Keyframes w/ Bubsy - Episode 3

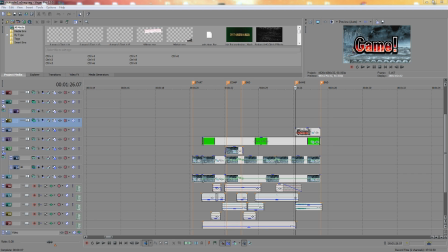[24:33]
So here's a quick cut because I completely forgot to cover this while I was doing the episode because I was not drunk at all.
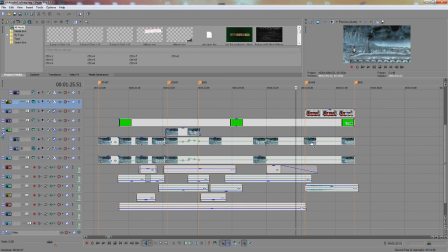[24:43]
there's a very important part of this edit that was a pain in the dick to do, that without this does not look quite right.
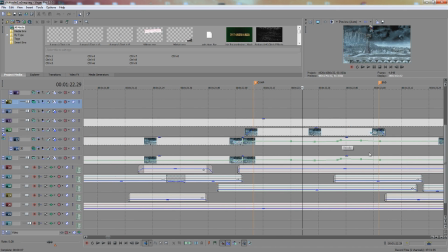[24:51]
I believe it is right here, in fact. Yes, so we can go over this.
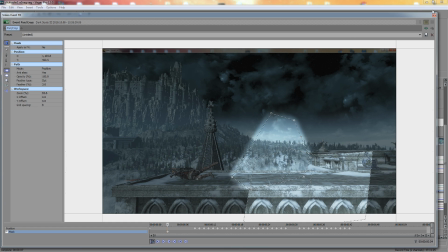[24:56]
I have a mask right here covering this area because in the original footage,
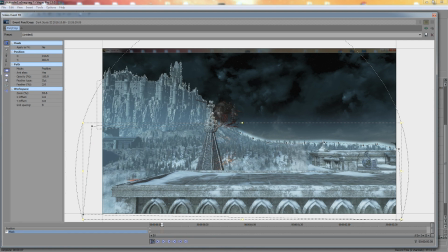[25:04]
right on this frame, you'll see that there's some sparks and stuff, and there's like a swooshy effect right here, and just some goops and gaps and gribs.
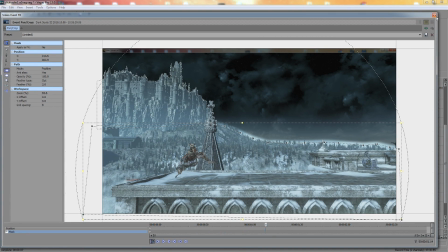[25:15]
And this is because the invisible character does not have invisible effects, so it kind of looked out of place, so I had to edit these out in post.
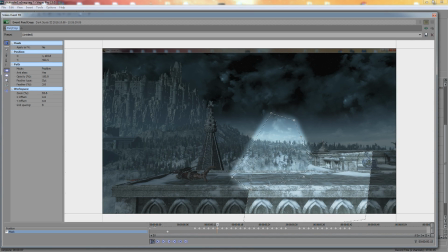[25:24]
The way that I did this is I synchronized, so I cropped this in here with some like clean footage,
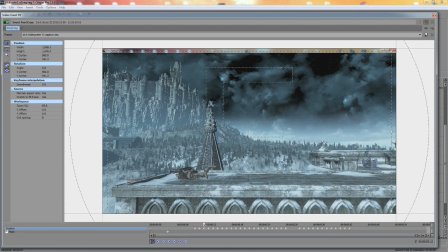[25:32]
and then I synchronized the camera shake frame by frame to match the original footage.
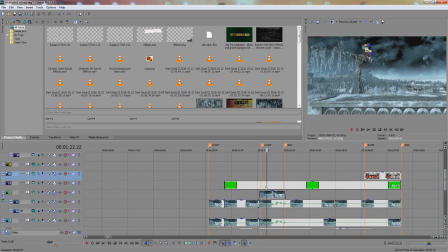[25:37]
And to show you guys exactly how that looks, the footage looks like this.
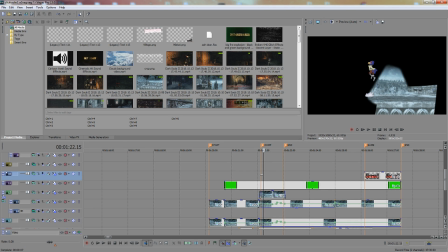[25:45]
Because of the screen shake, I had to just perfectly frame by frame edit it back in, and I can like kind of show you how that looks. And it was a pain in the dick, but you basically just have to do that if you want it to look correct.
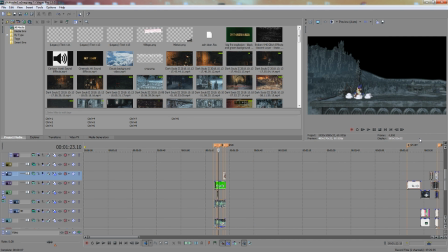[26:02]
And I did that in a few other places as well.
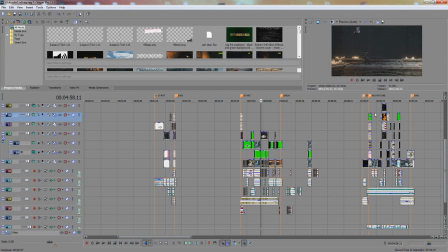[26:07]
Another place that had screen shake was Fox over here.
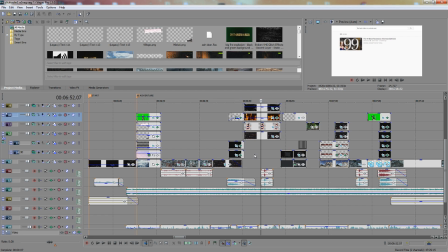[26:13]
Fax. That's not the Fox part. Where the fuck is the Fox part?
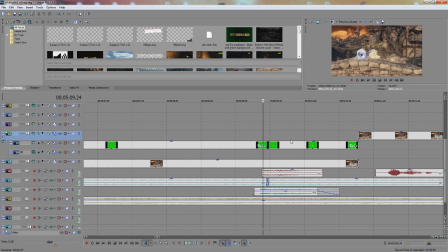[26:19]
I think it's right here. Aha, I found it. Yes, the fax part right here has some screen shake going on that I had to reanimate. So just to show you, so here's where it is.
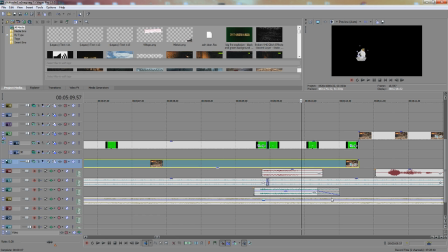[26:32]
Without the background, you can see Fox shakes a little bit here.
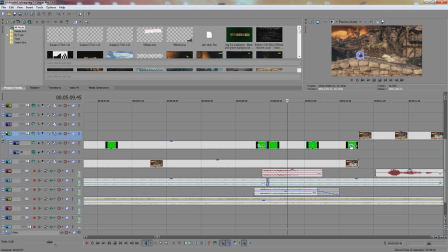[26:36]
It's very subtle, but in order for him to stay in the same place and not move, I have to wait. It's not this one. Where the fuck is it? Hello?
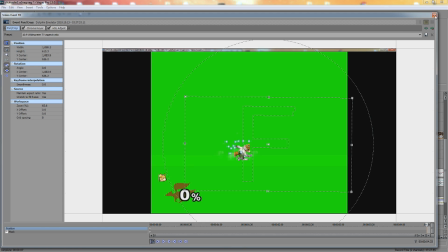[26:49]
Is it here? It's not here. Where? Oh yeah, it's in motion track.
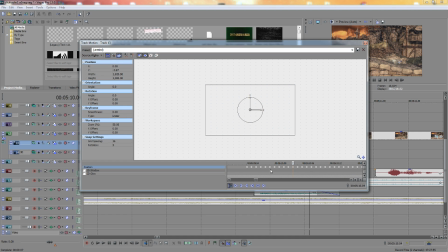[26:54]
My apologies, I forgot. It's in motion track. So here's the screen shake for this particular instance.
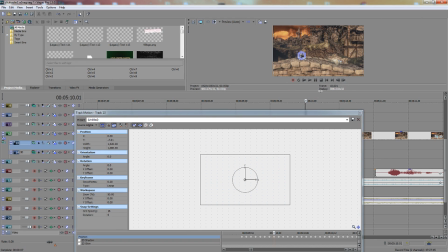[27:00]
I can make this bigger so it's easier to see what I'm talking about.
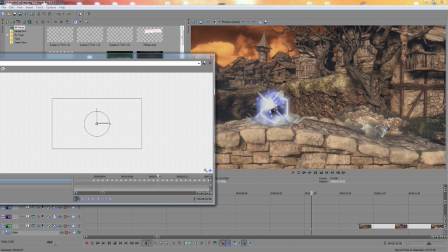[27:05]
But yeah, like, you know, each frame Fox moves with the screen shake of the camera, because Dark Souls has a lot of screen shake in it, and so you have to compensate for that in post.
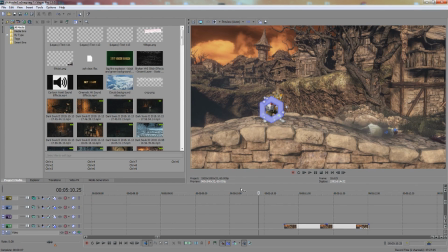[27:16]
Otherwise, it looks wrong because the background moves but the foreground does not. You gotta do that.
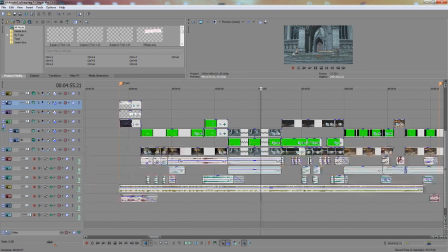[27:21]
It's important. It's important. Make sure you always do that. Remember to always take that into account, because without that, it don't look good.
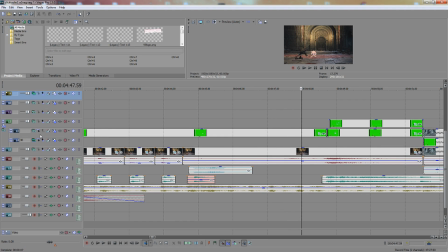[27:27]
And here's another one. Right
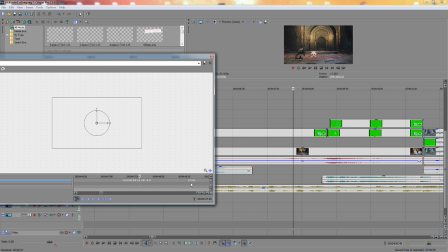[27:34]
here, I don't remember. Was this one? Yeah, here's another one. That was done.
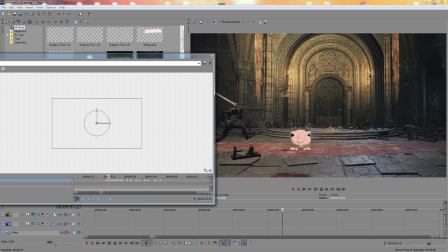[27:39]
Was this screen shake here? When you stomp, whenever you stomp, there's a little bit of screen shake, and so once again I had to animate it so the Jigglypuff stays exactly in the spot she is with no motion in order for that to look good. And here too as well. So yeah, just wanted to throw that in there.
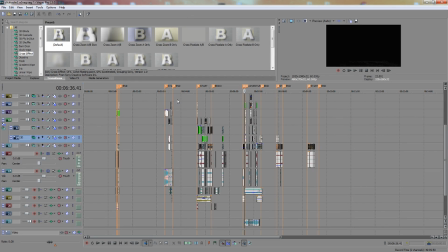[27:59]
Now back to the original cut. The next part of this video is actually finally the eels part.
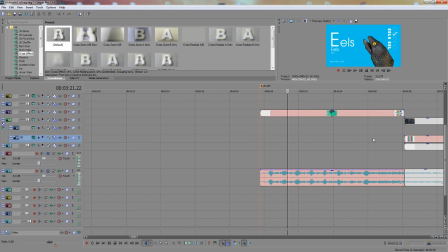[28:04]
The eels video is its own separate thing. I tweeted it like months ago as a joke.
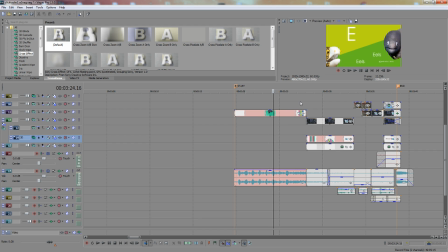[28:10]
And I was like, I could just use that in a video. It'll be funny, right? People like eels.
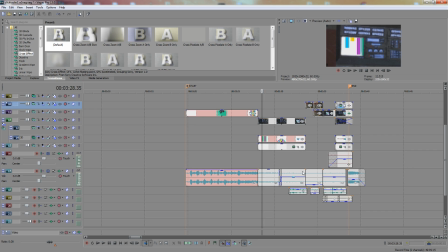[28:15]
I like eels. If you don't like eels, you're a bad person after all. Alright, so let's talk about this. This is 3D mask thing.
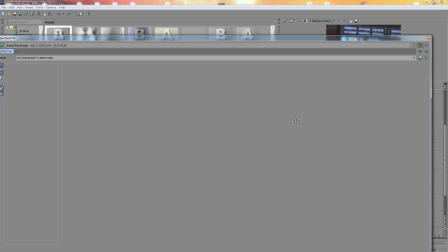[28:23]
Whatever you want to call it. The video, so this is just a video of Halo 2 with the screen cut out like that.
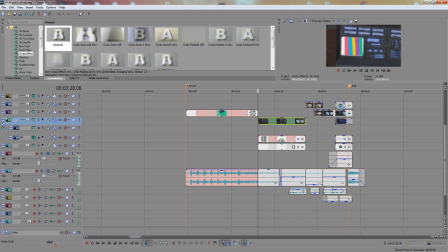[28:32]
And behind that is well, hold on. Behind that is, oh Jesus Christ, stop. Okay.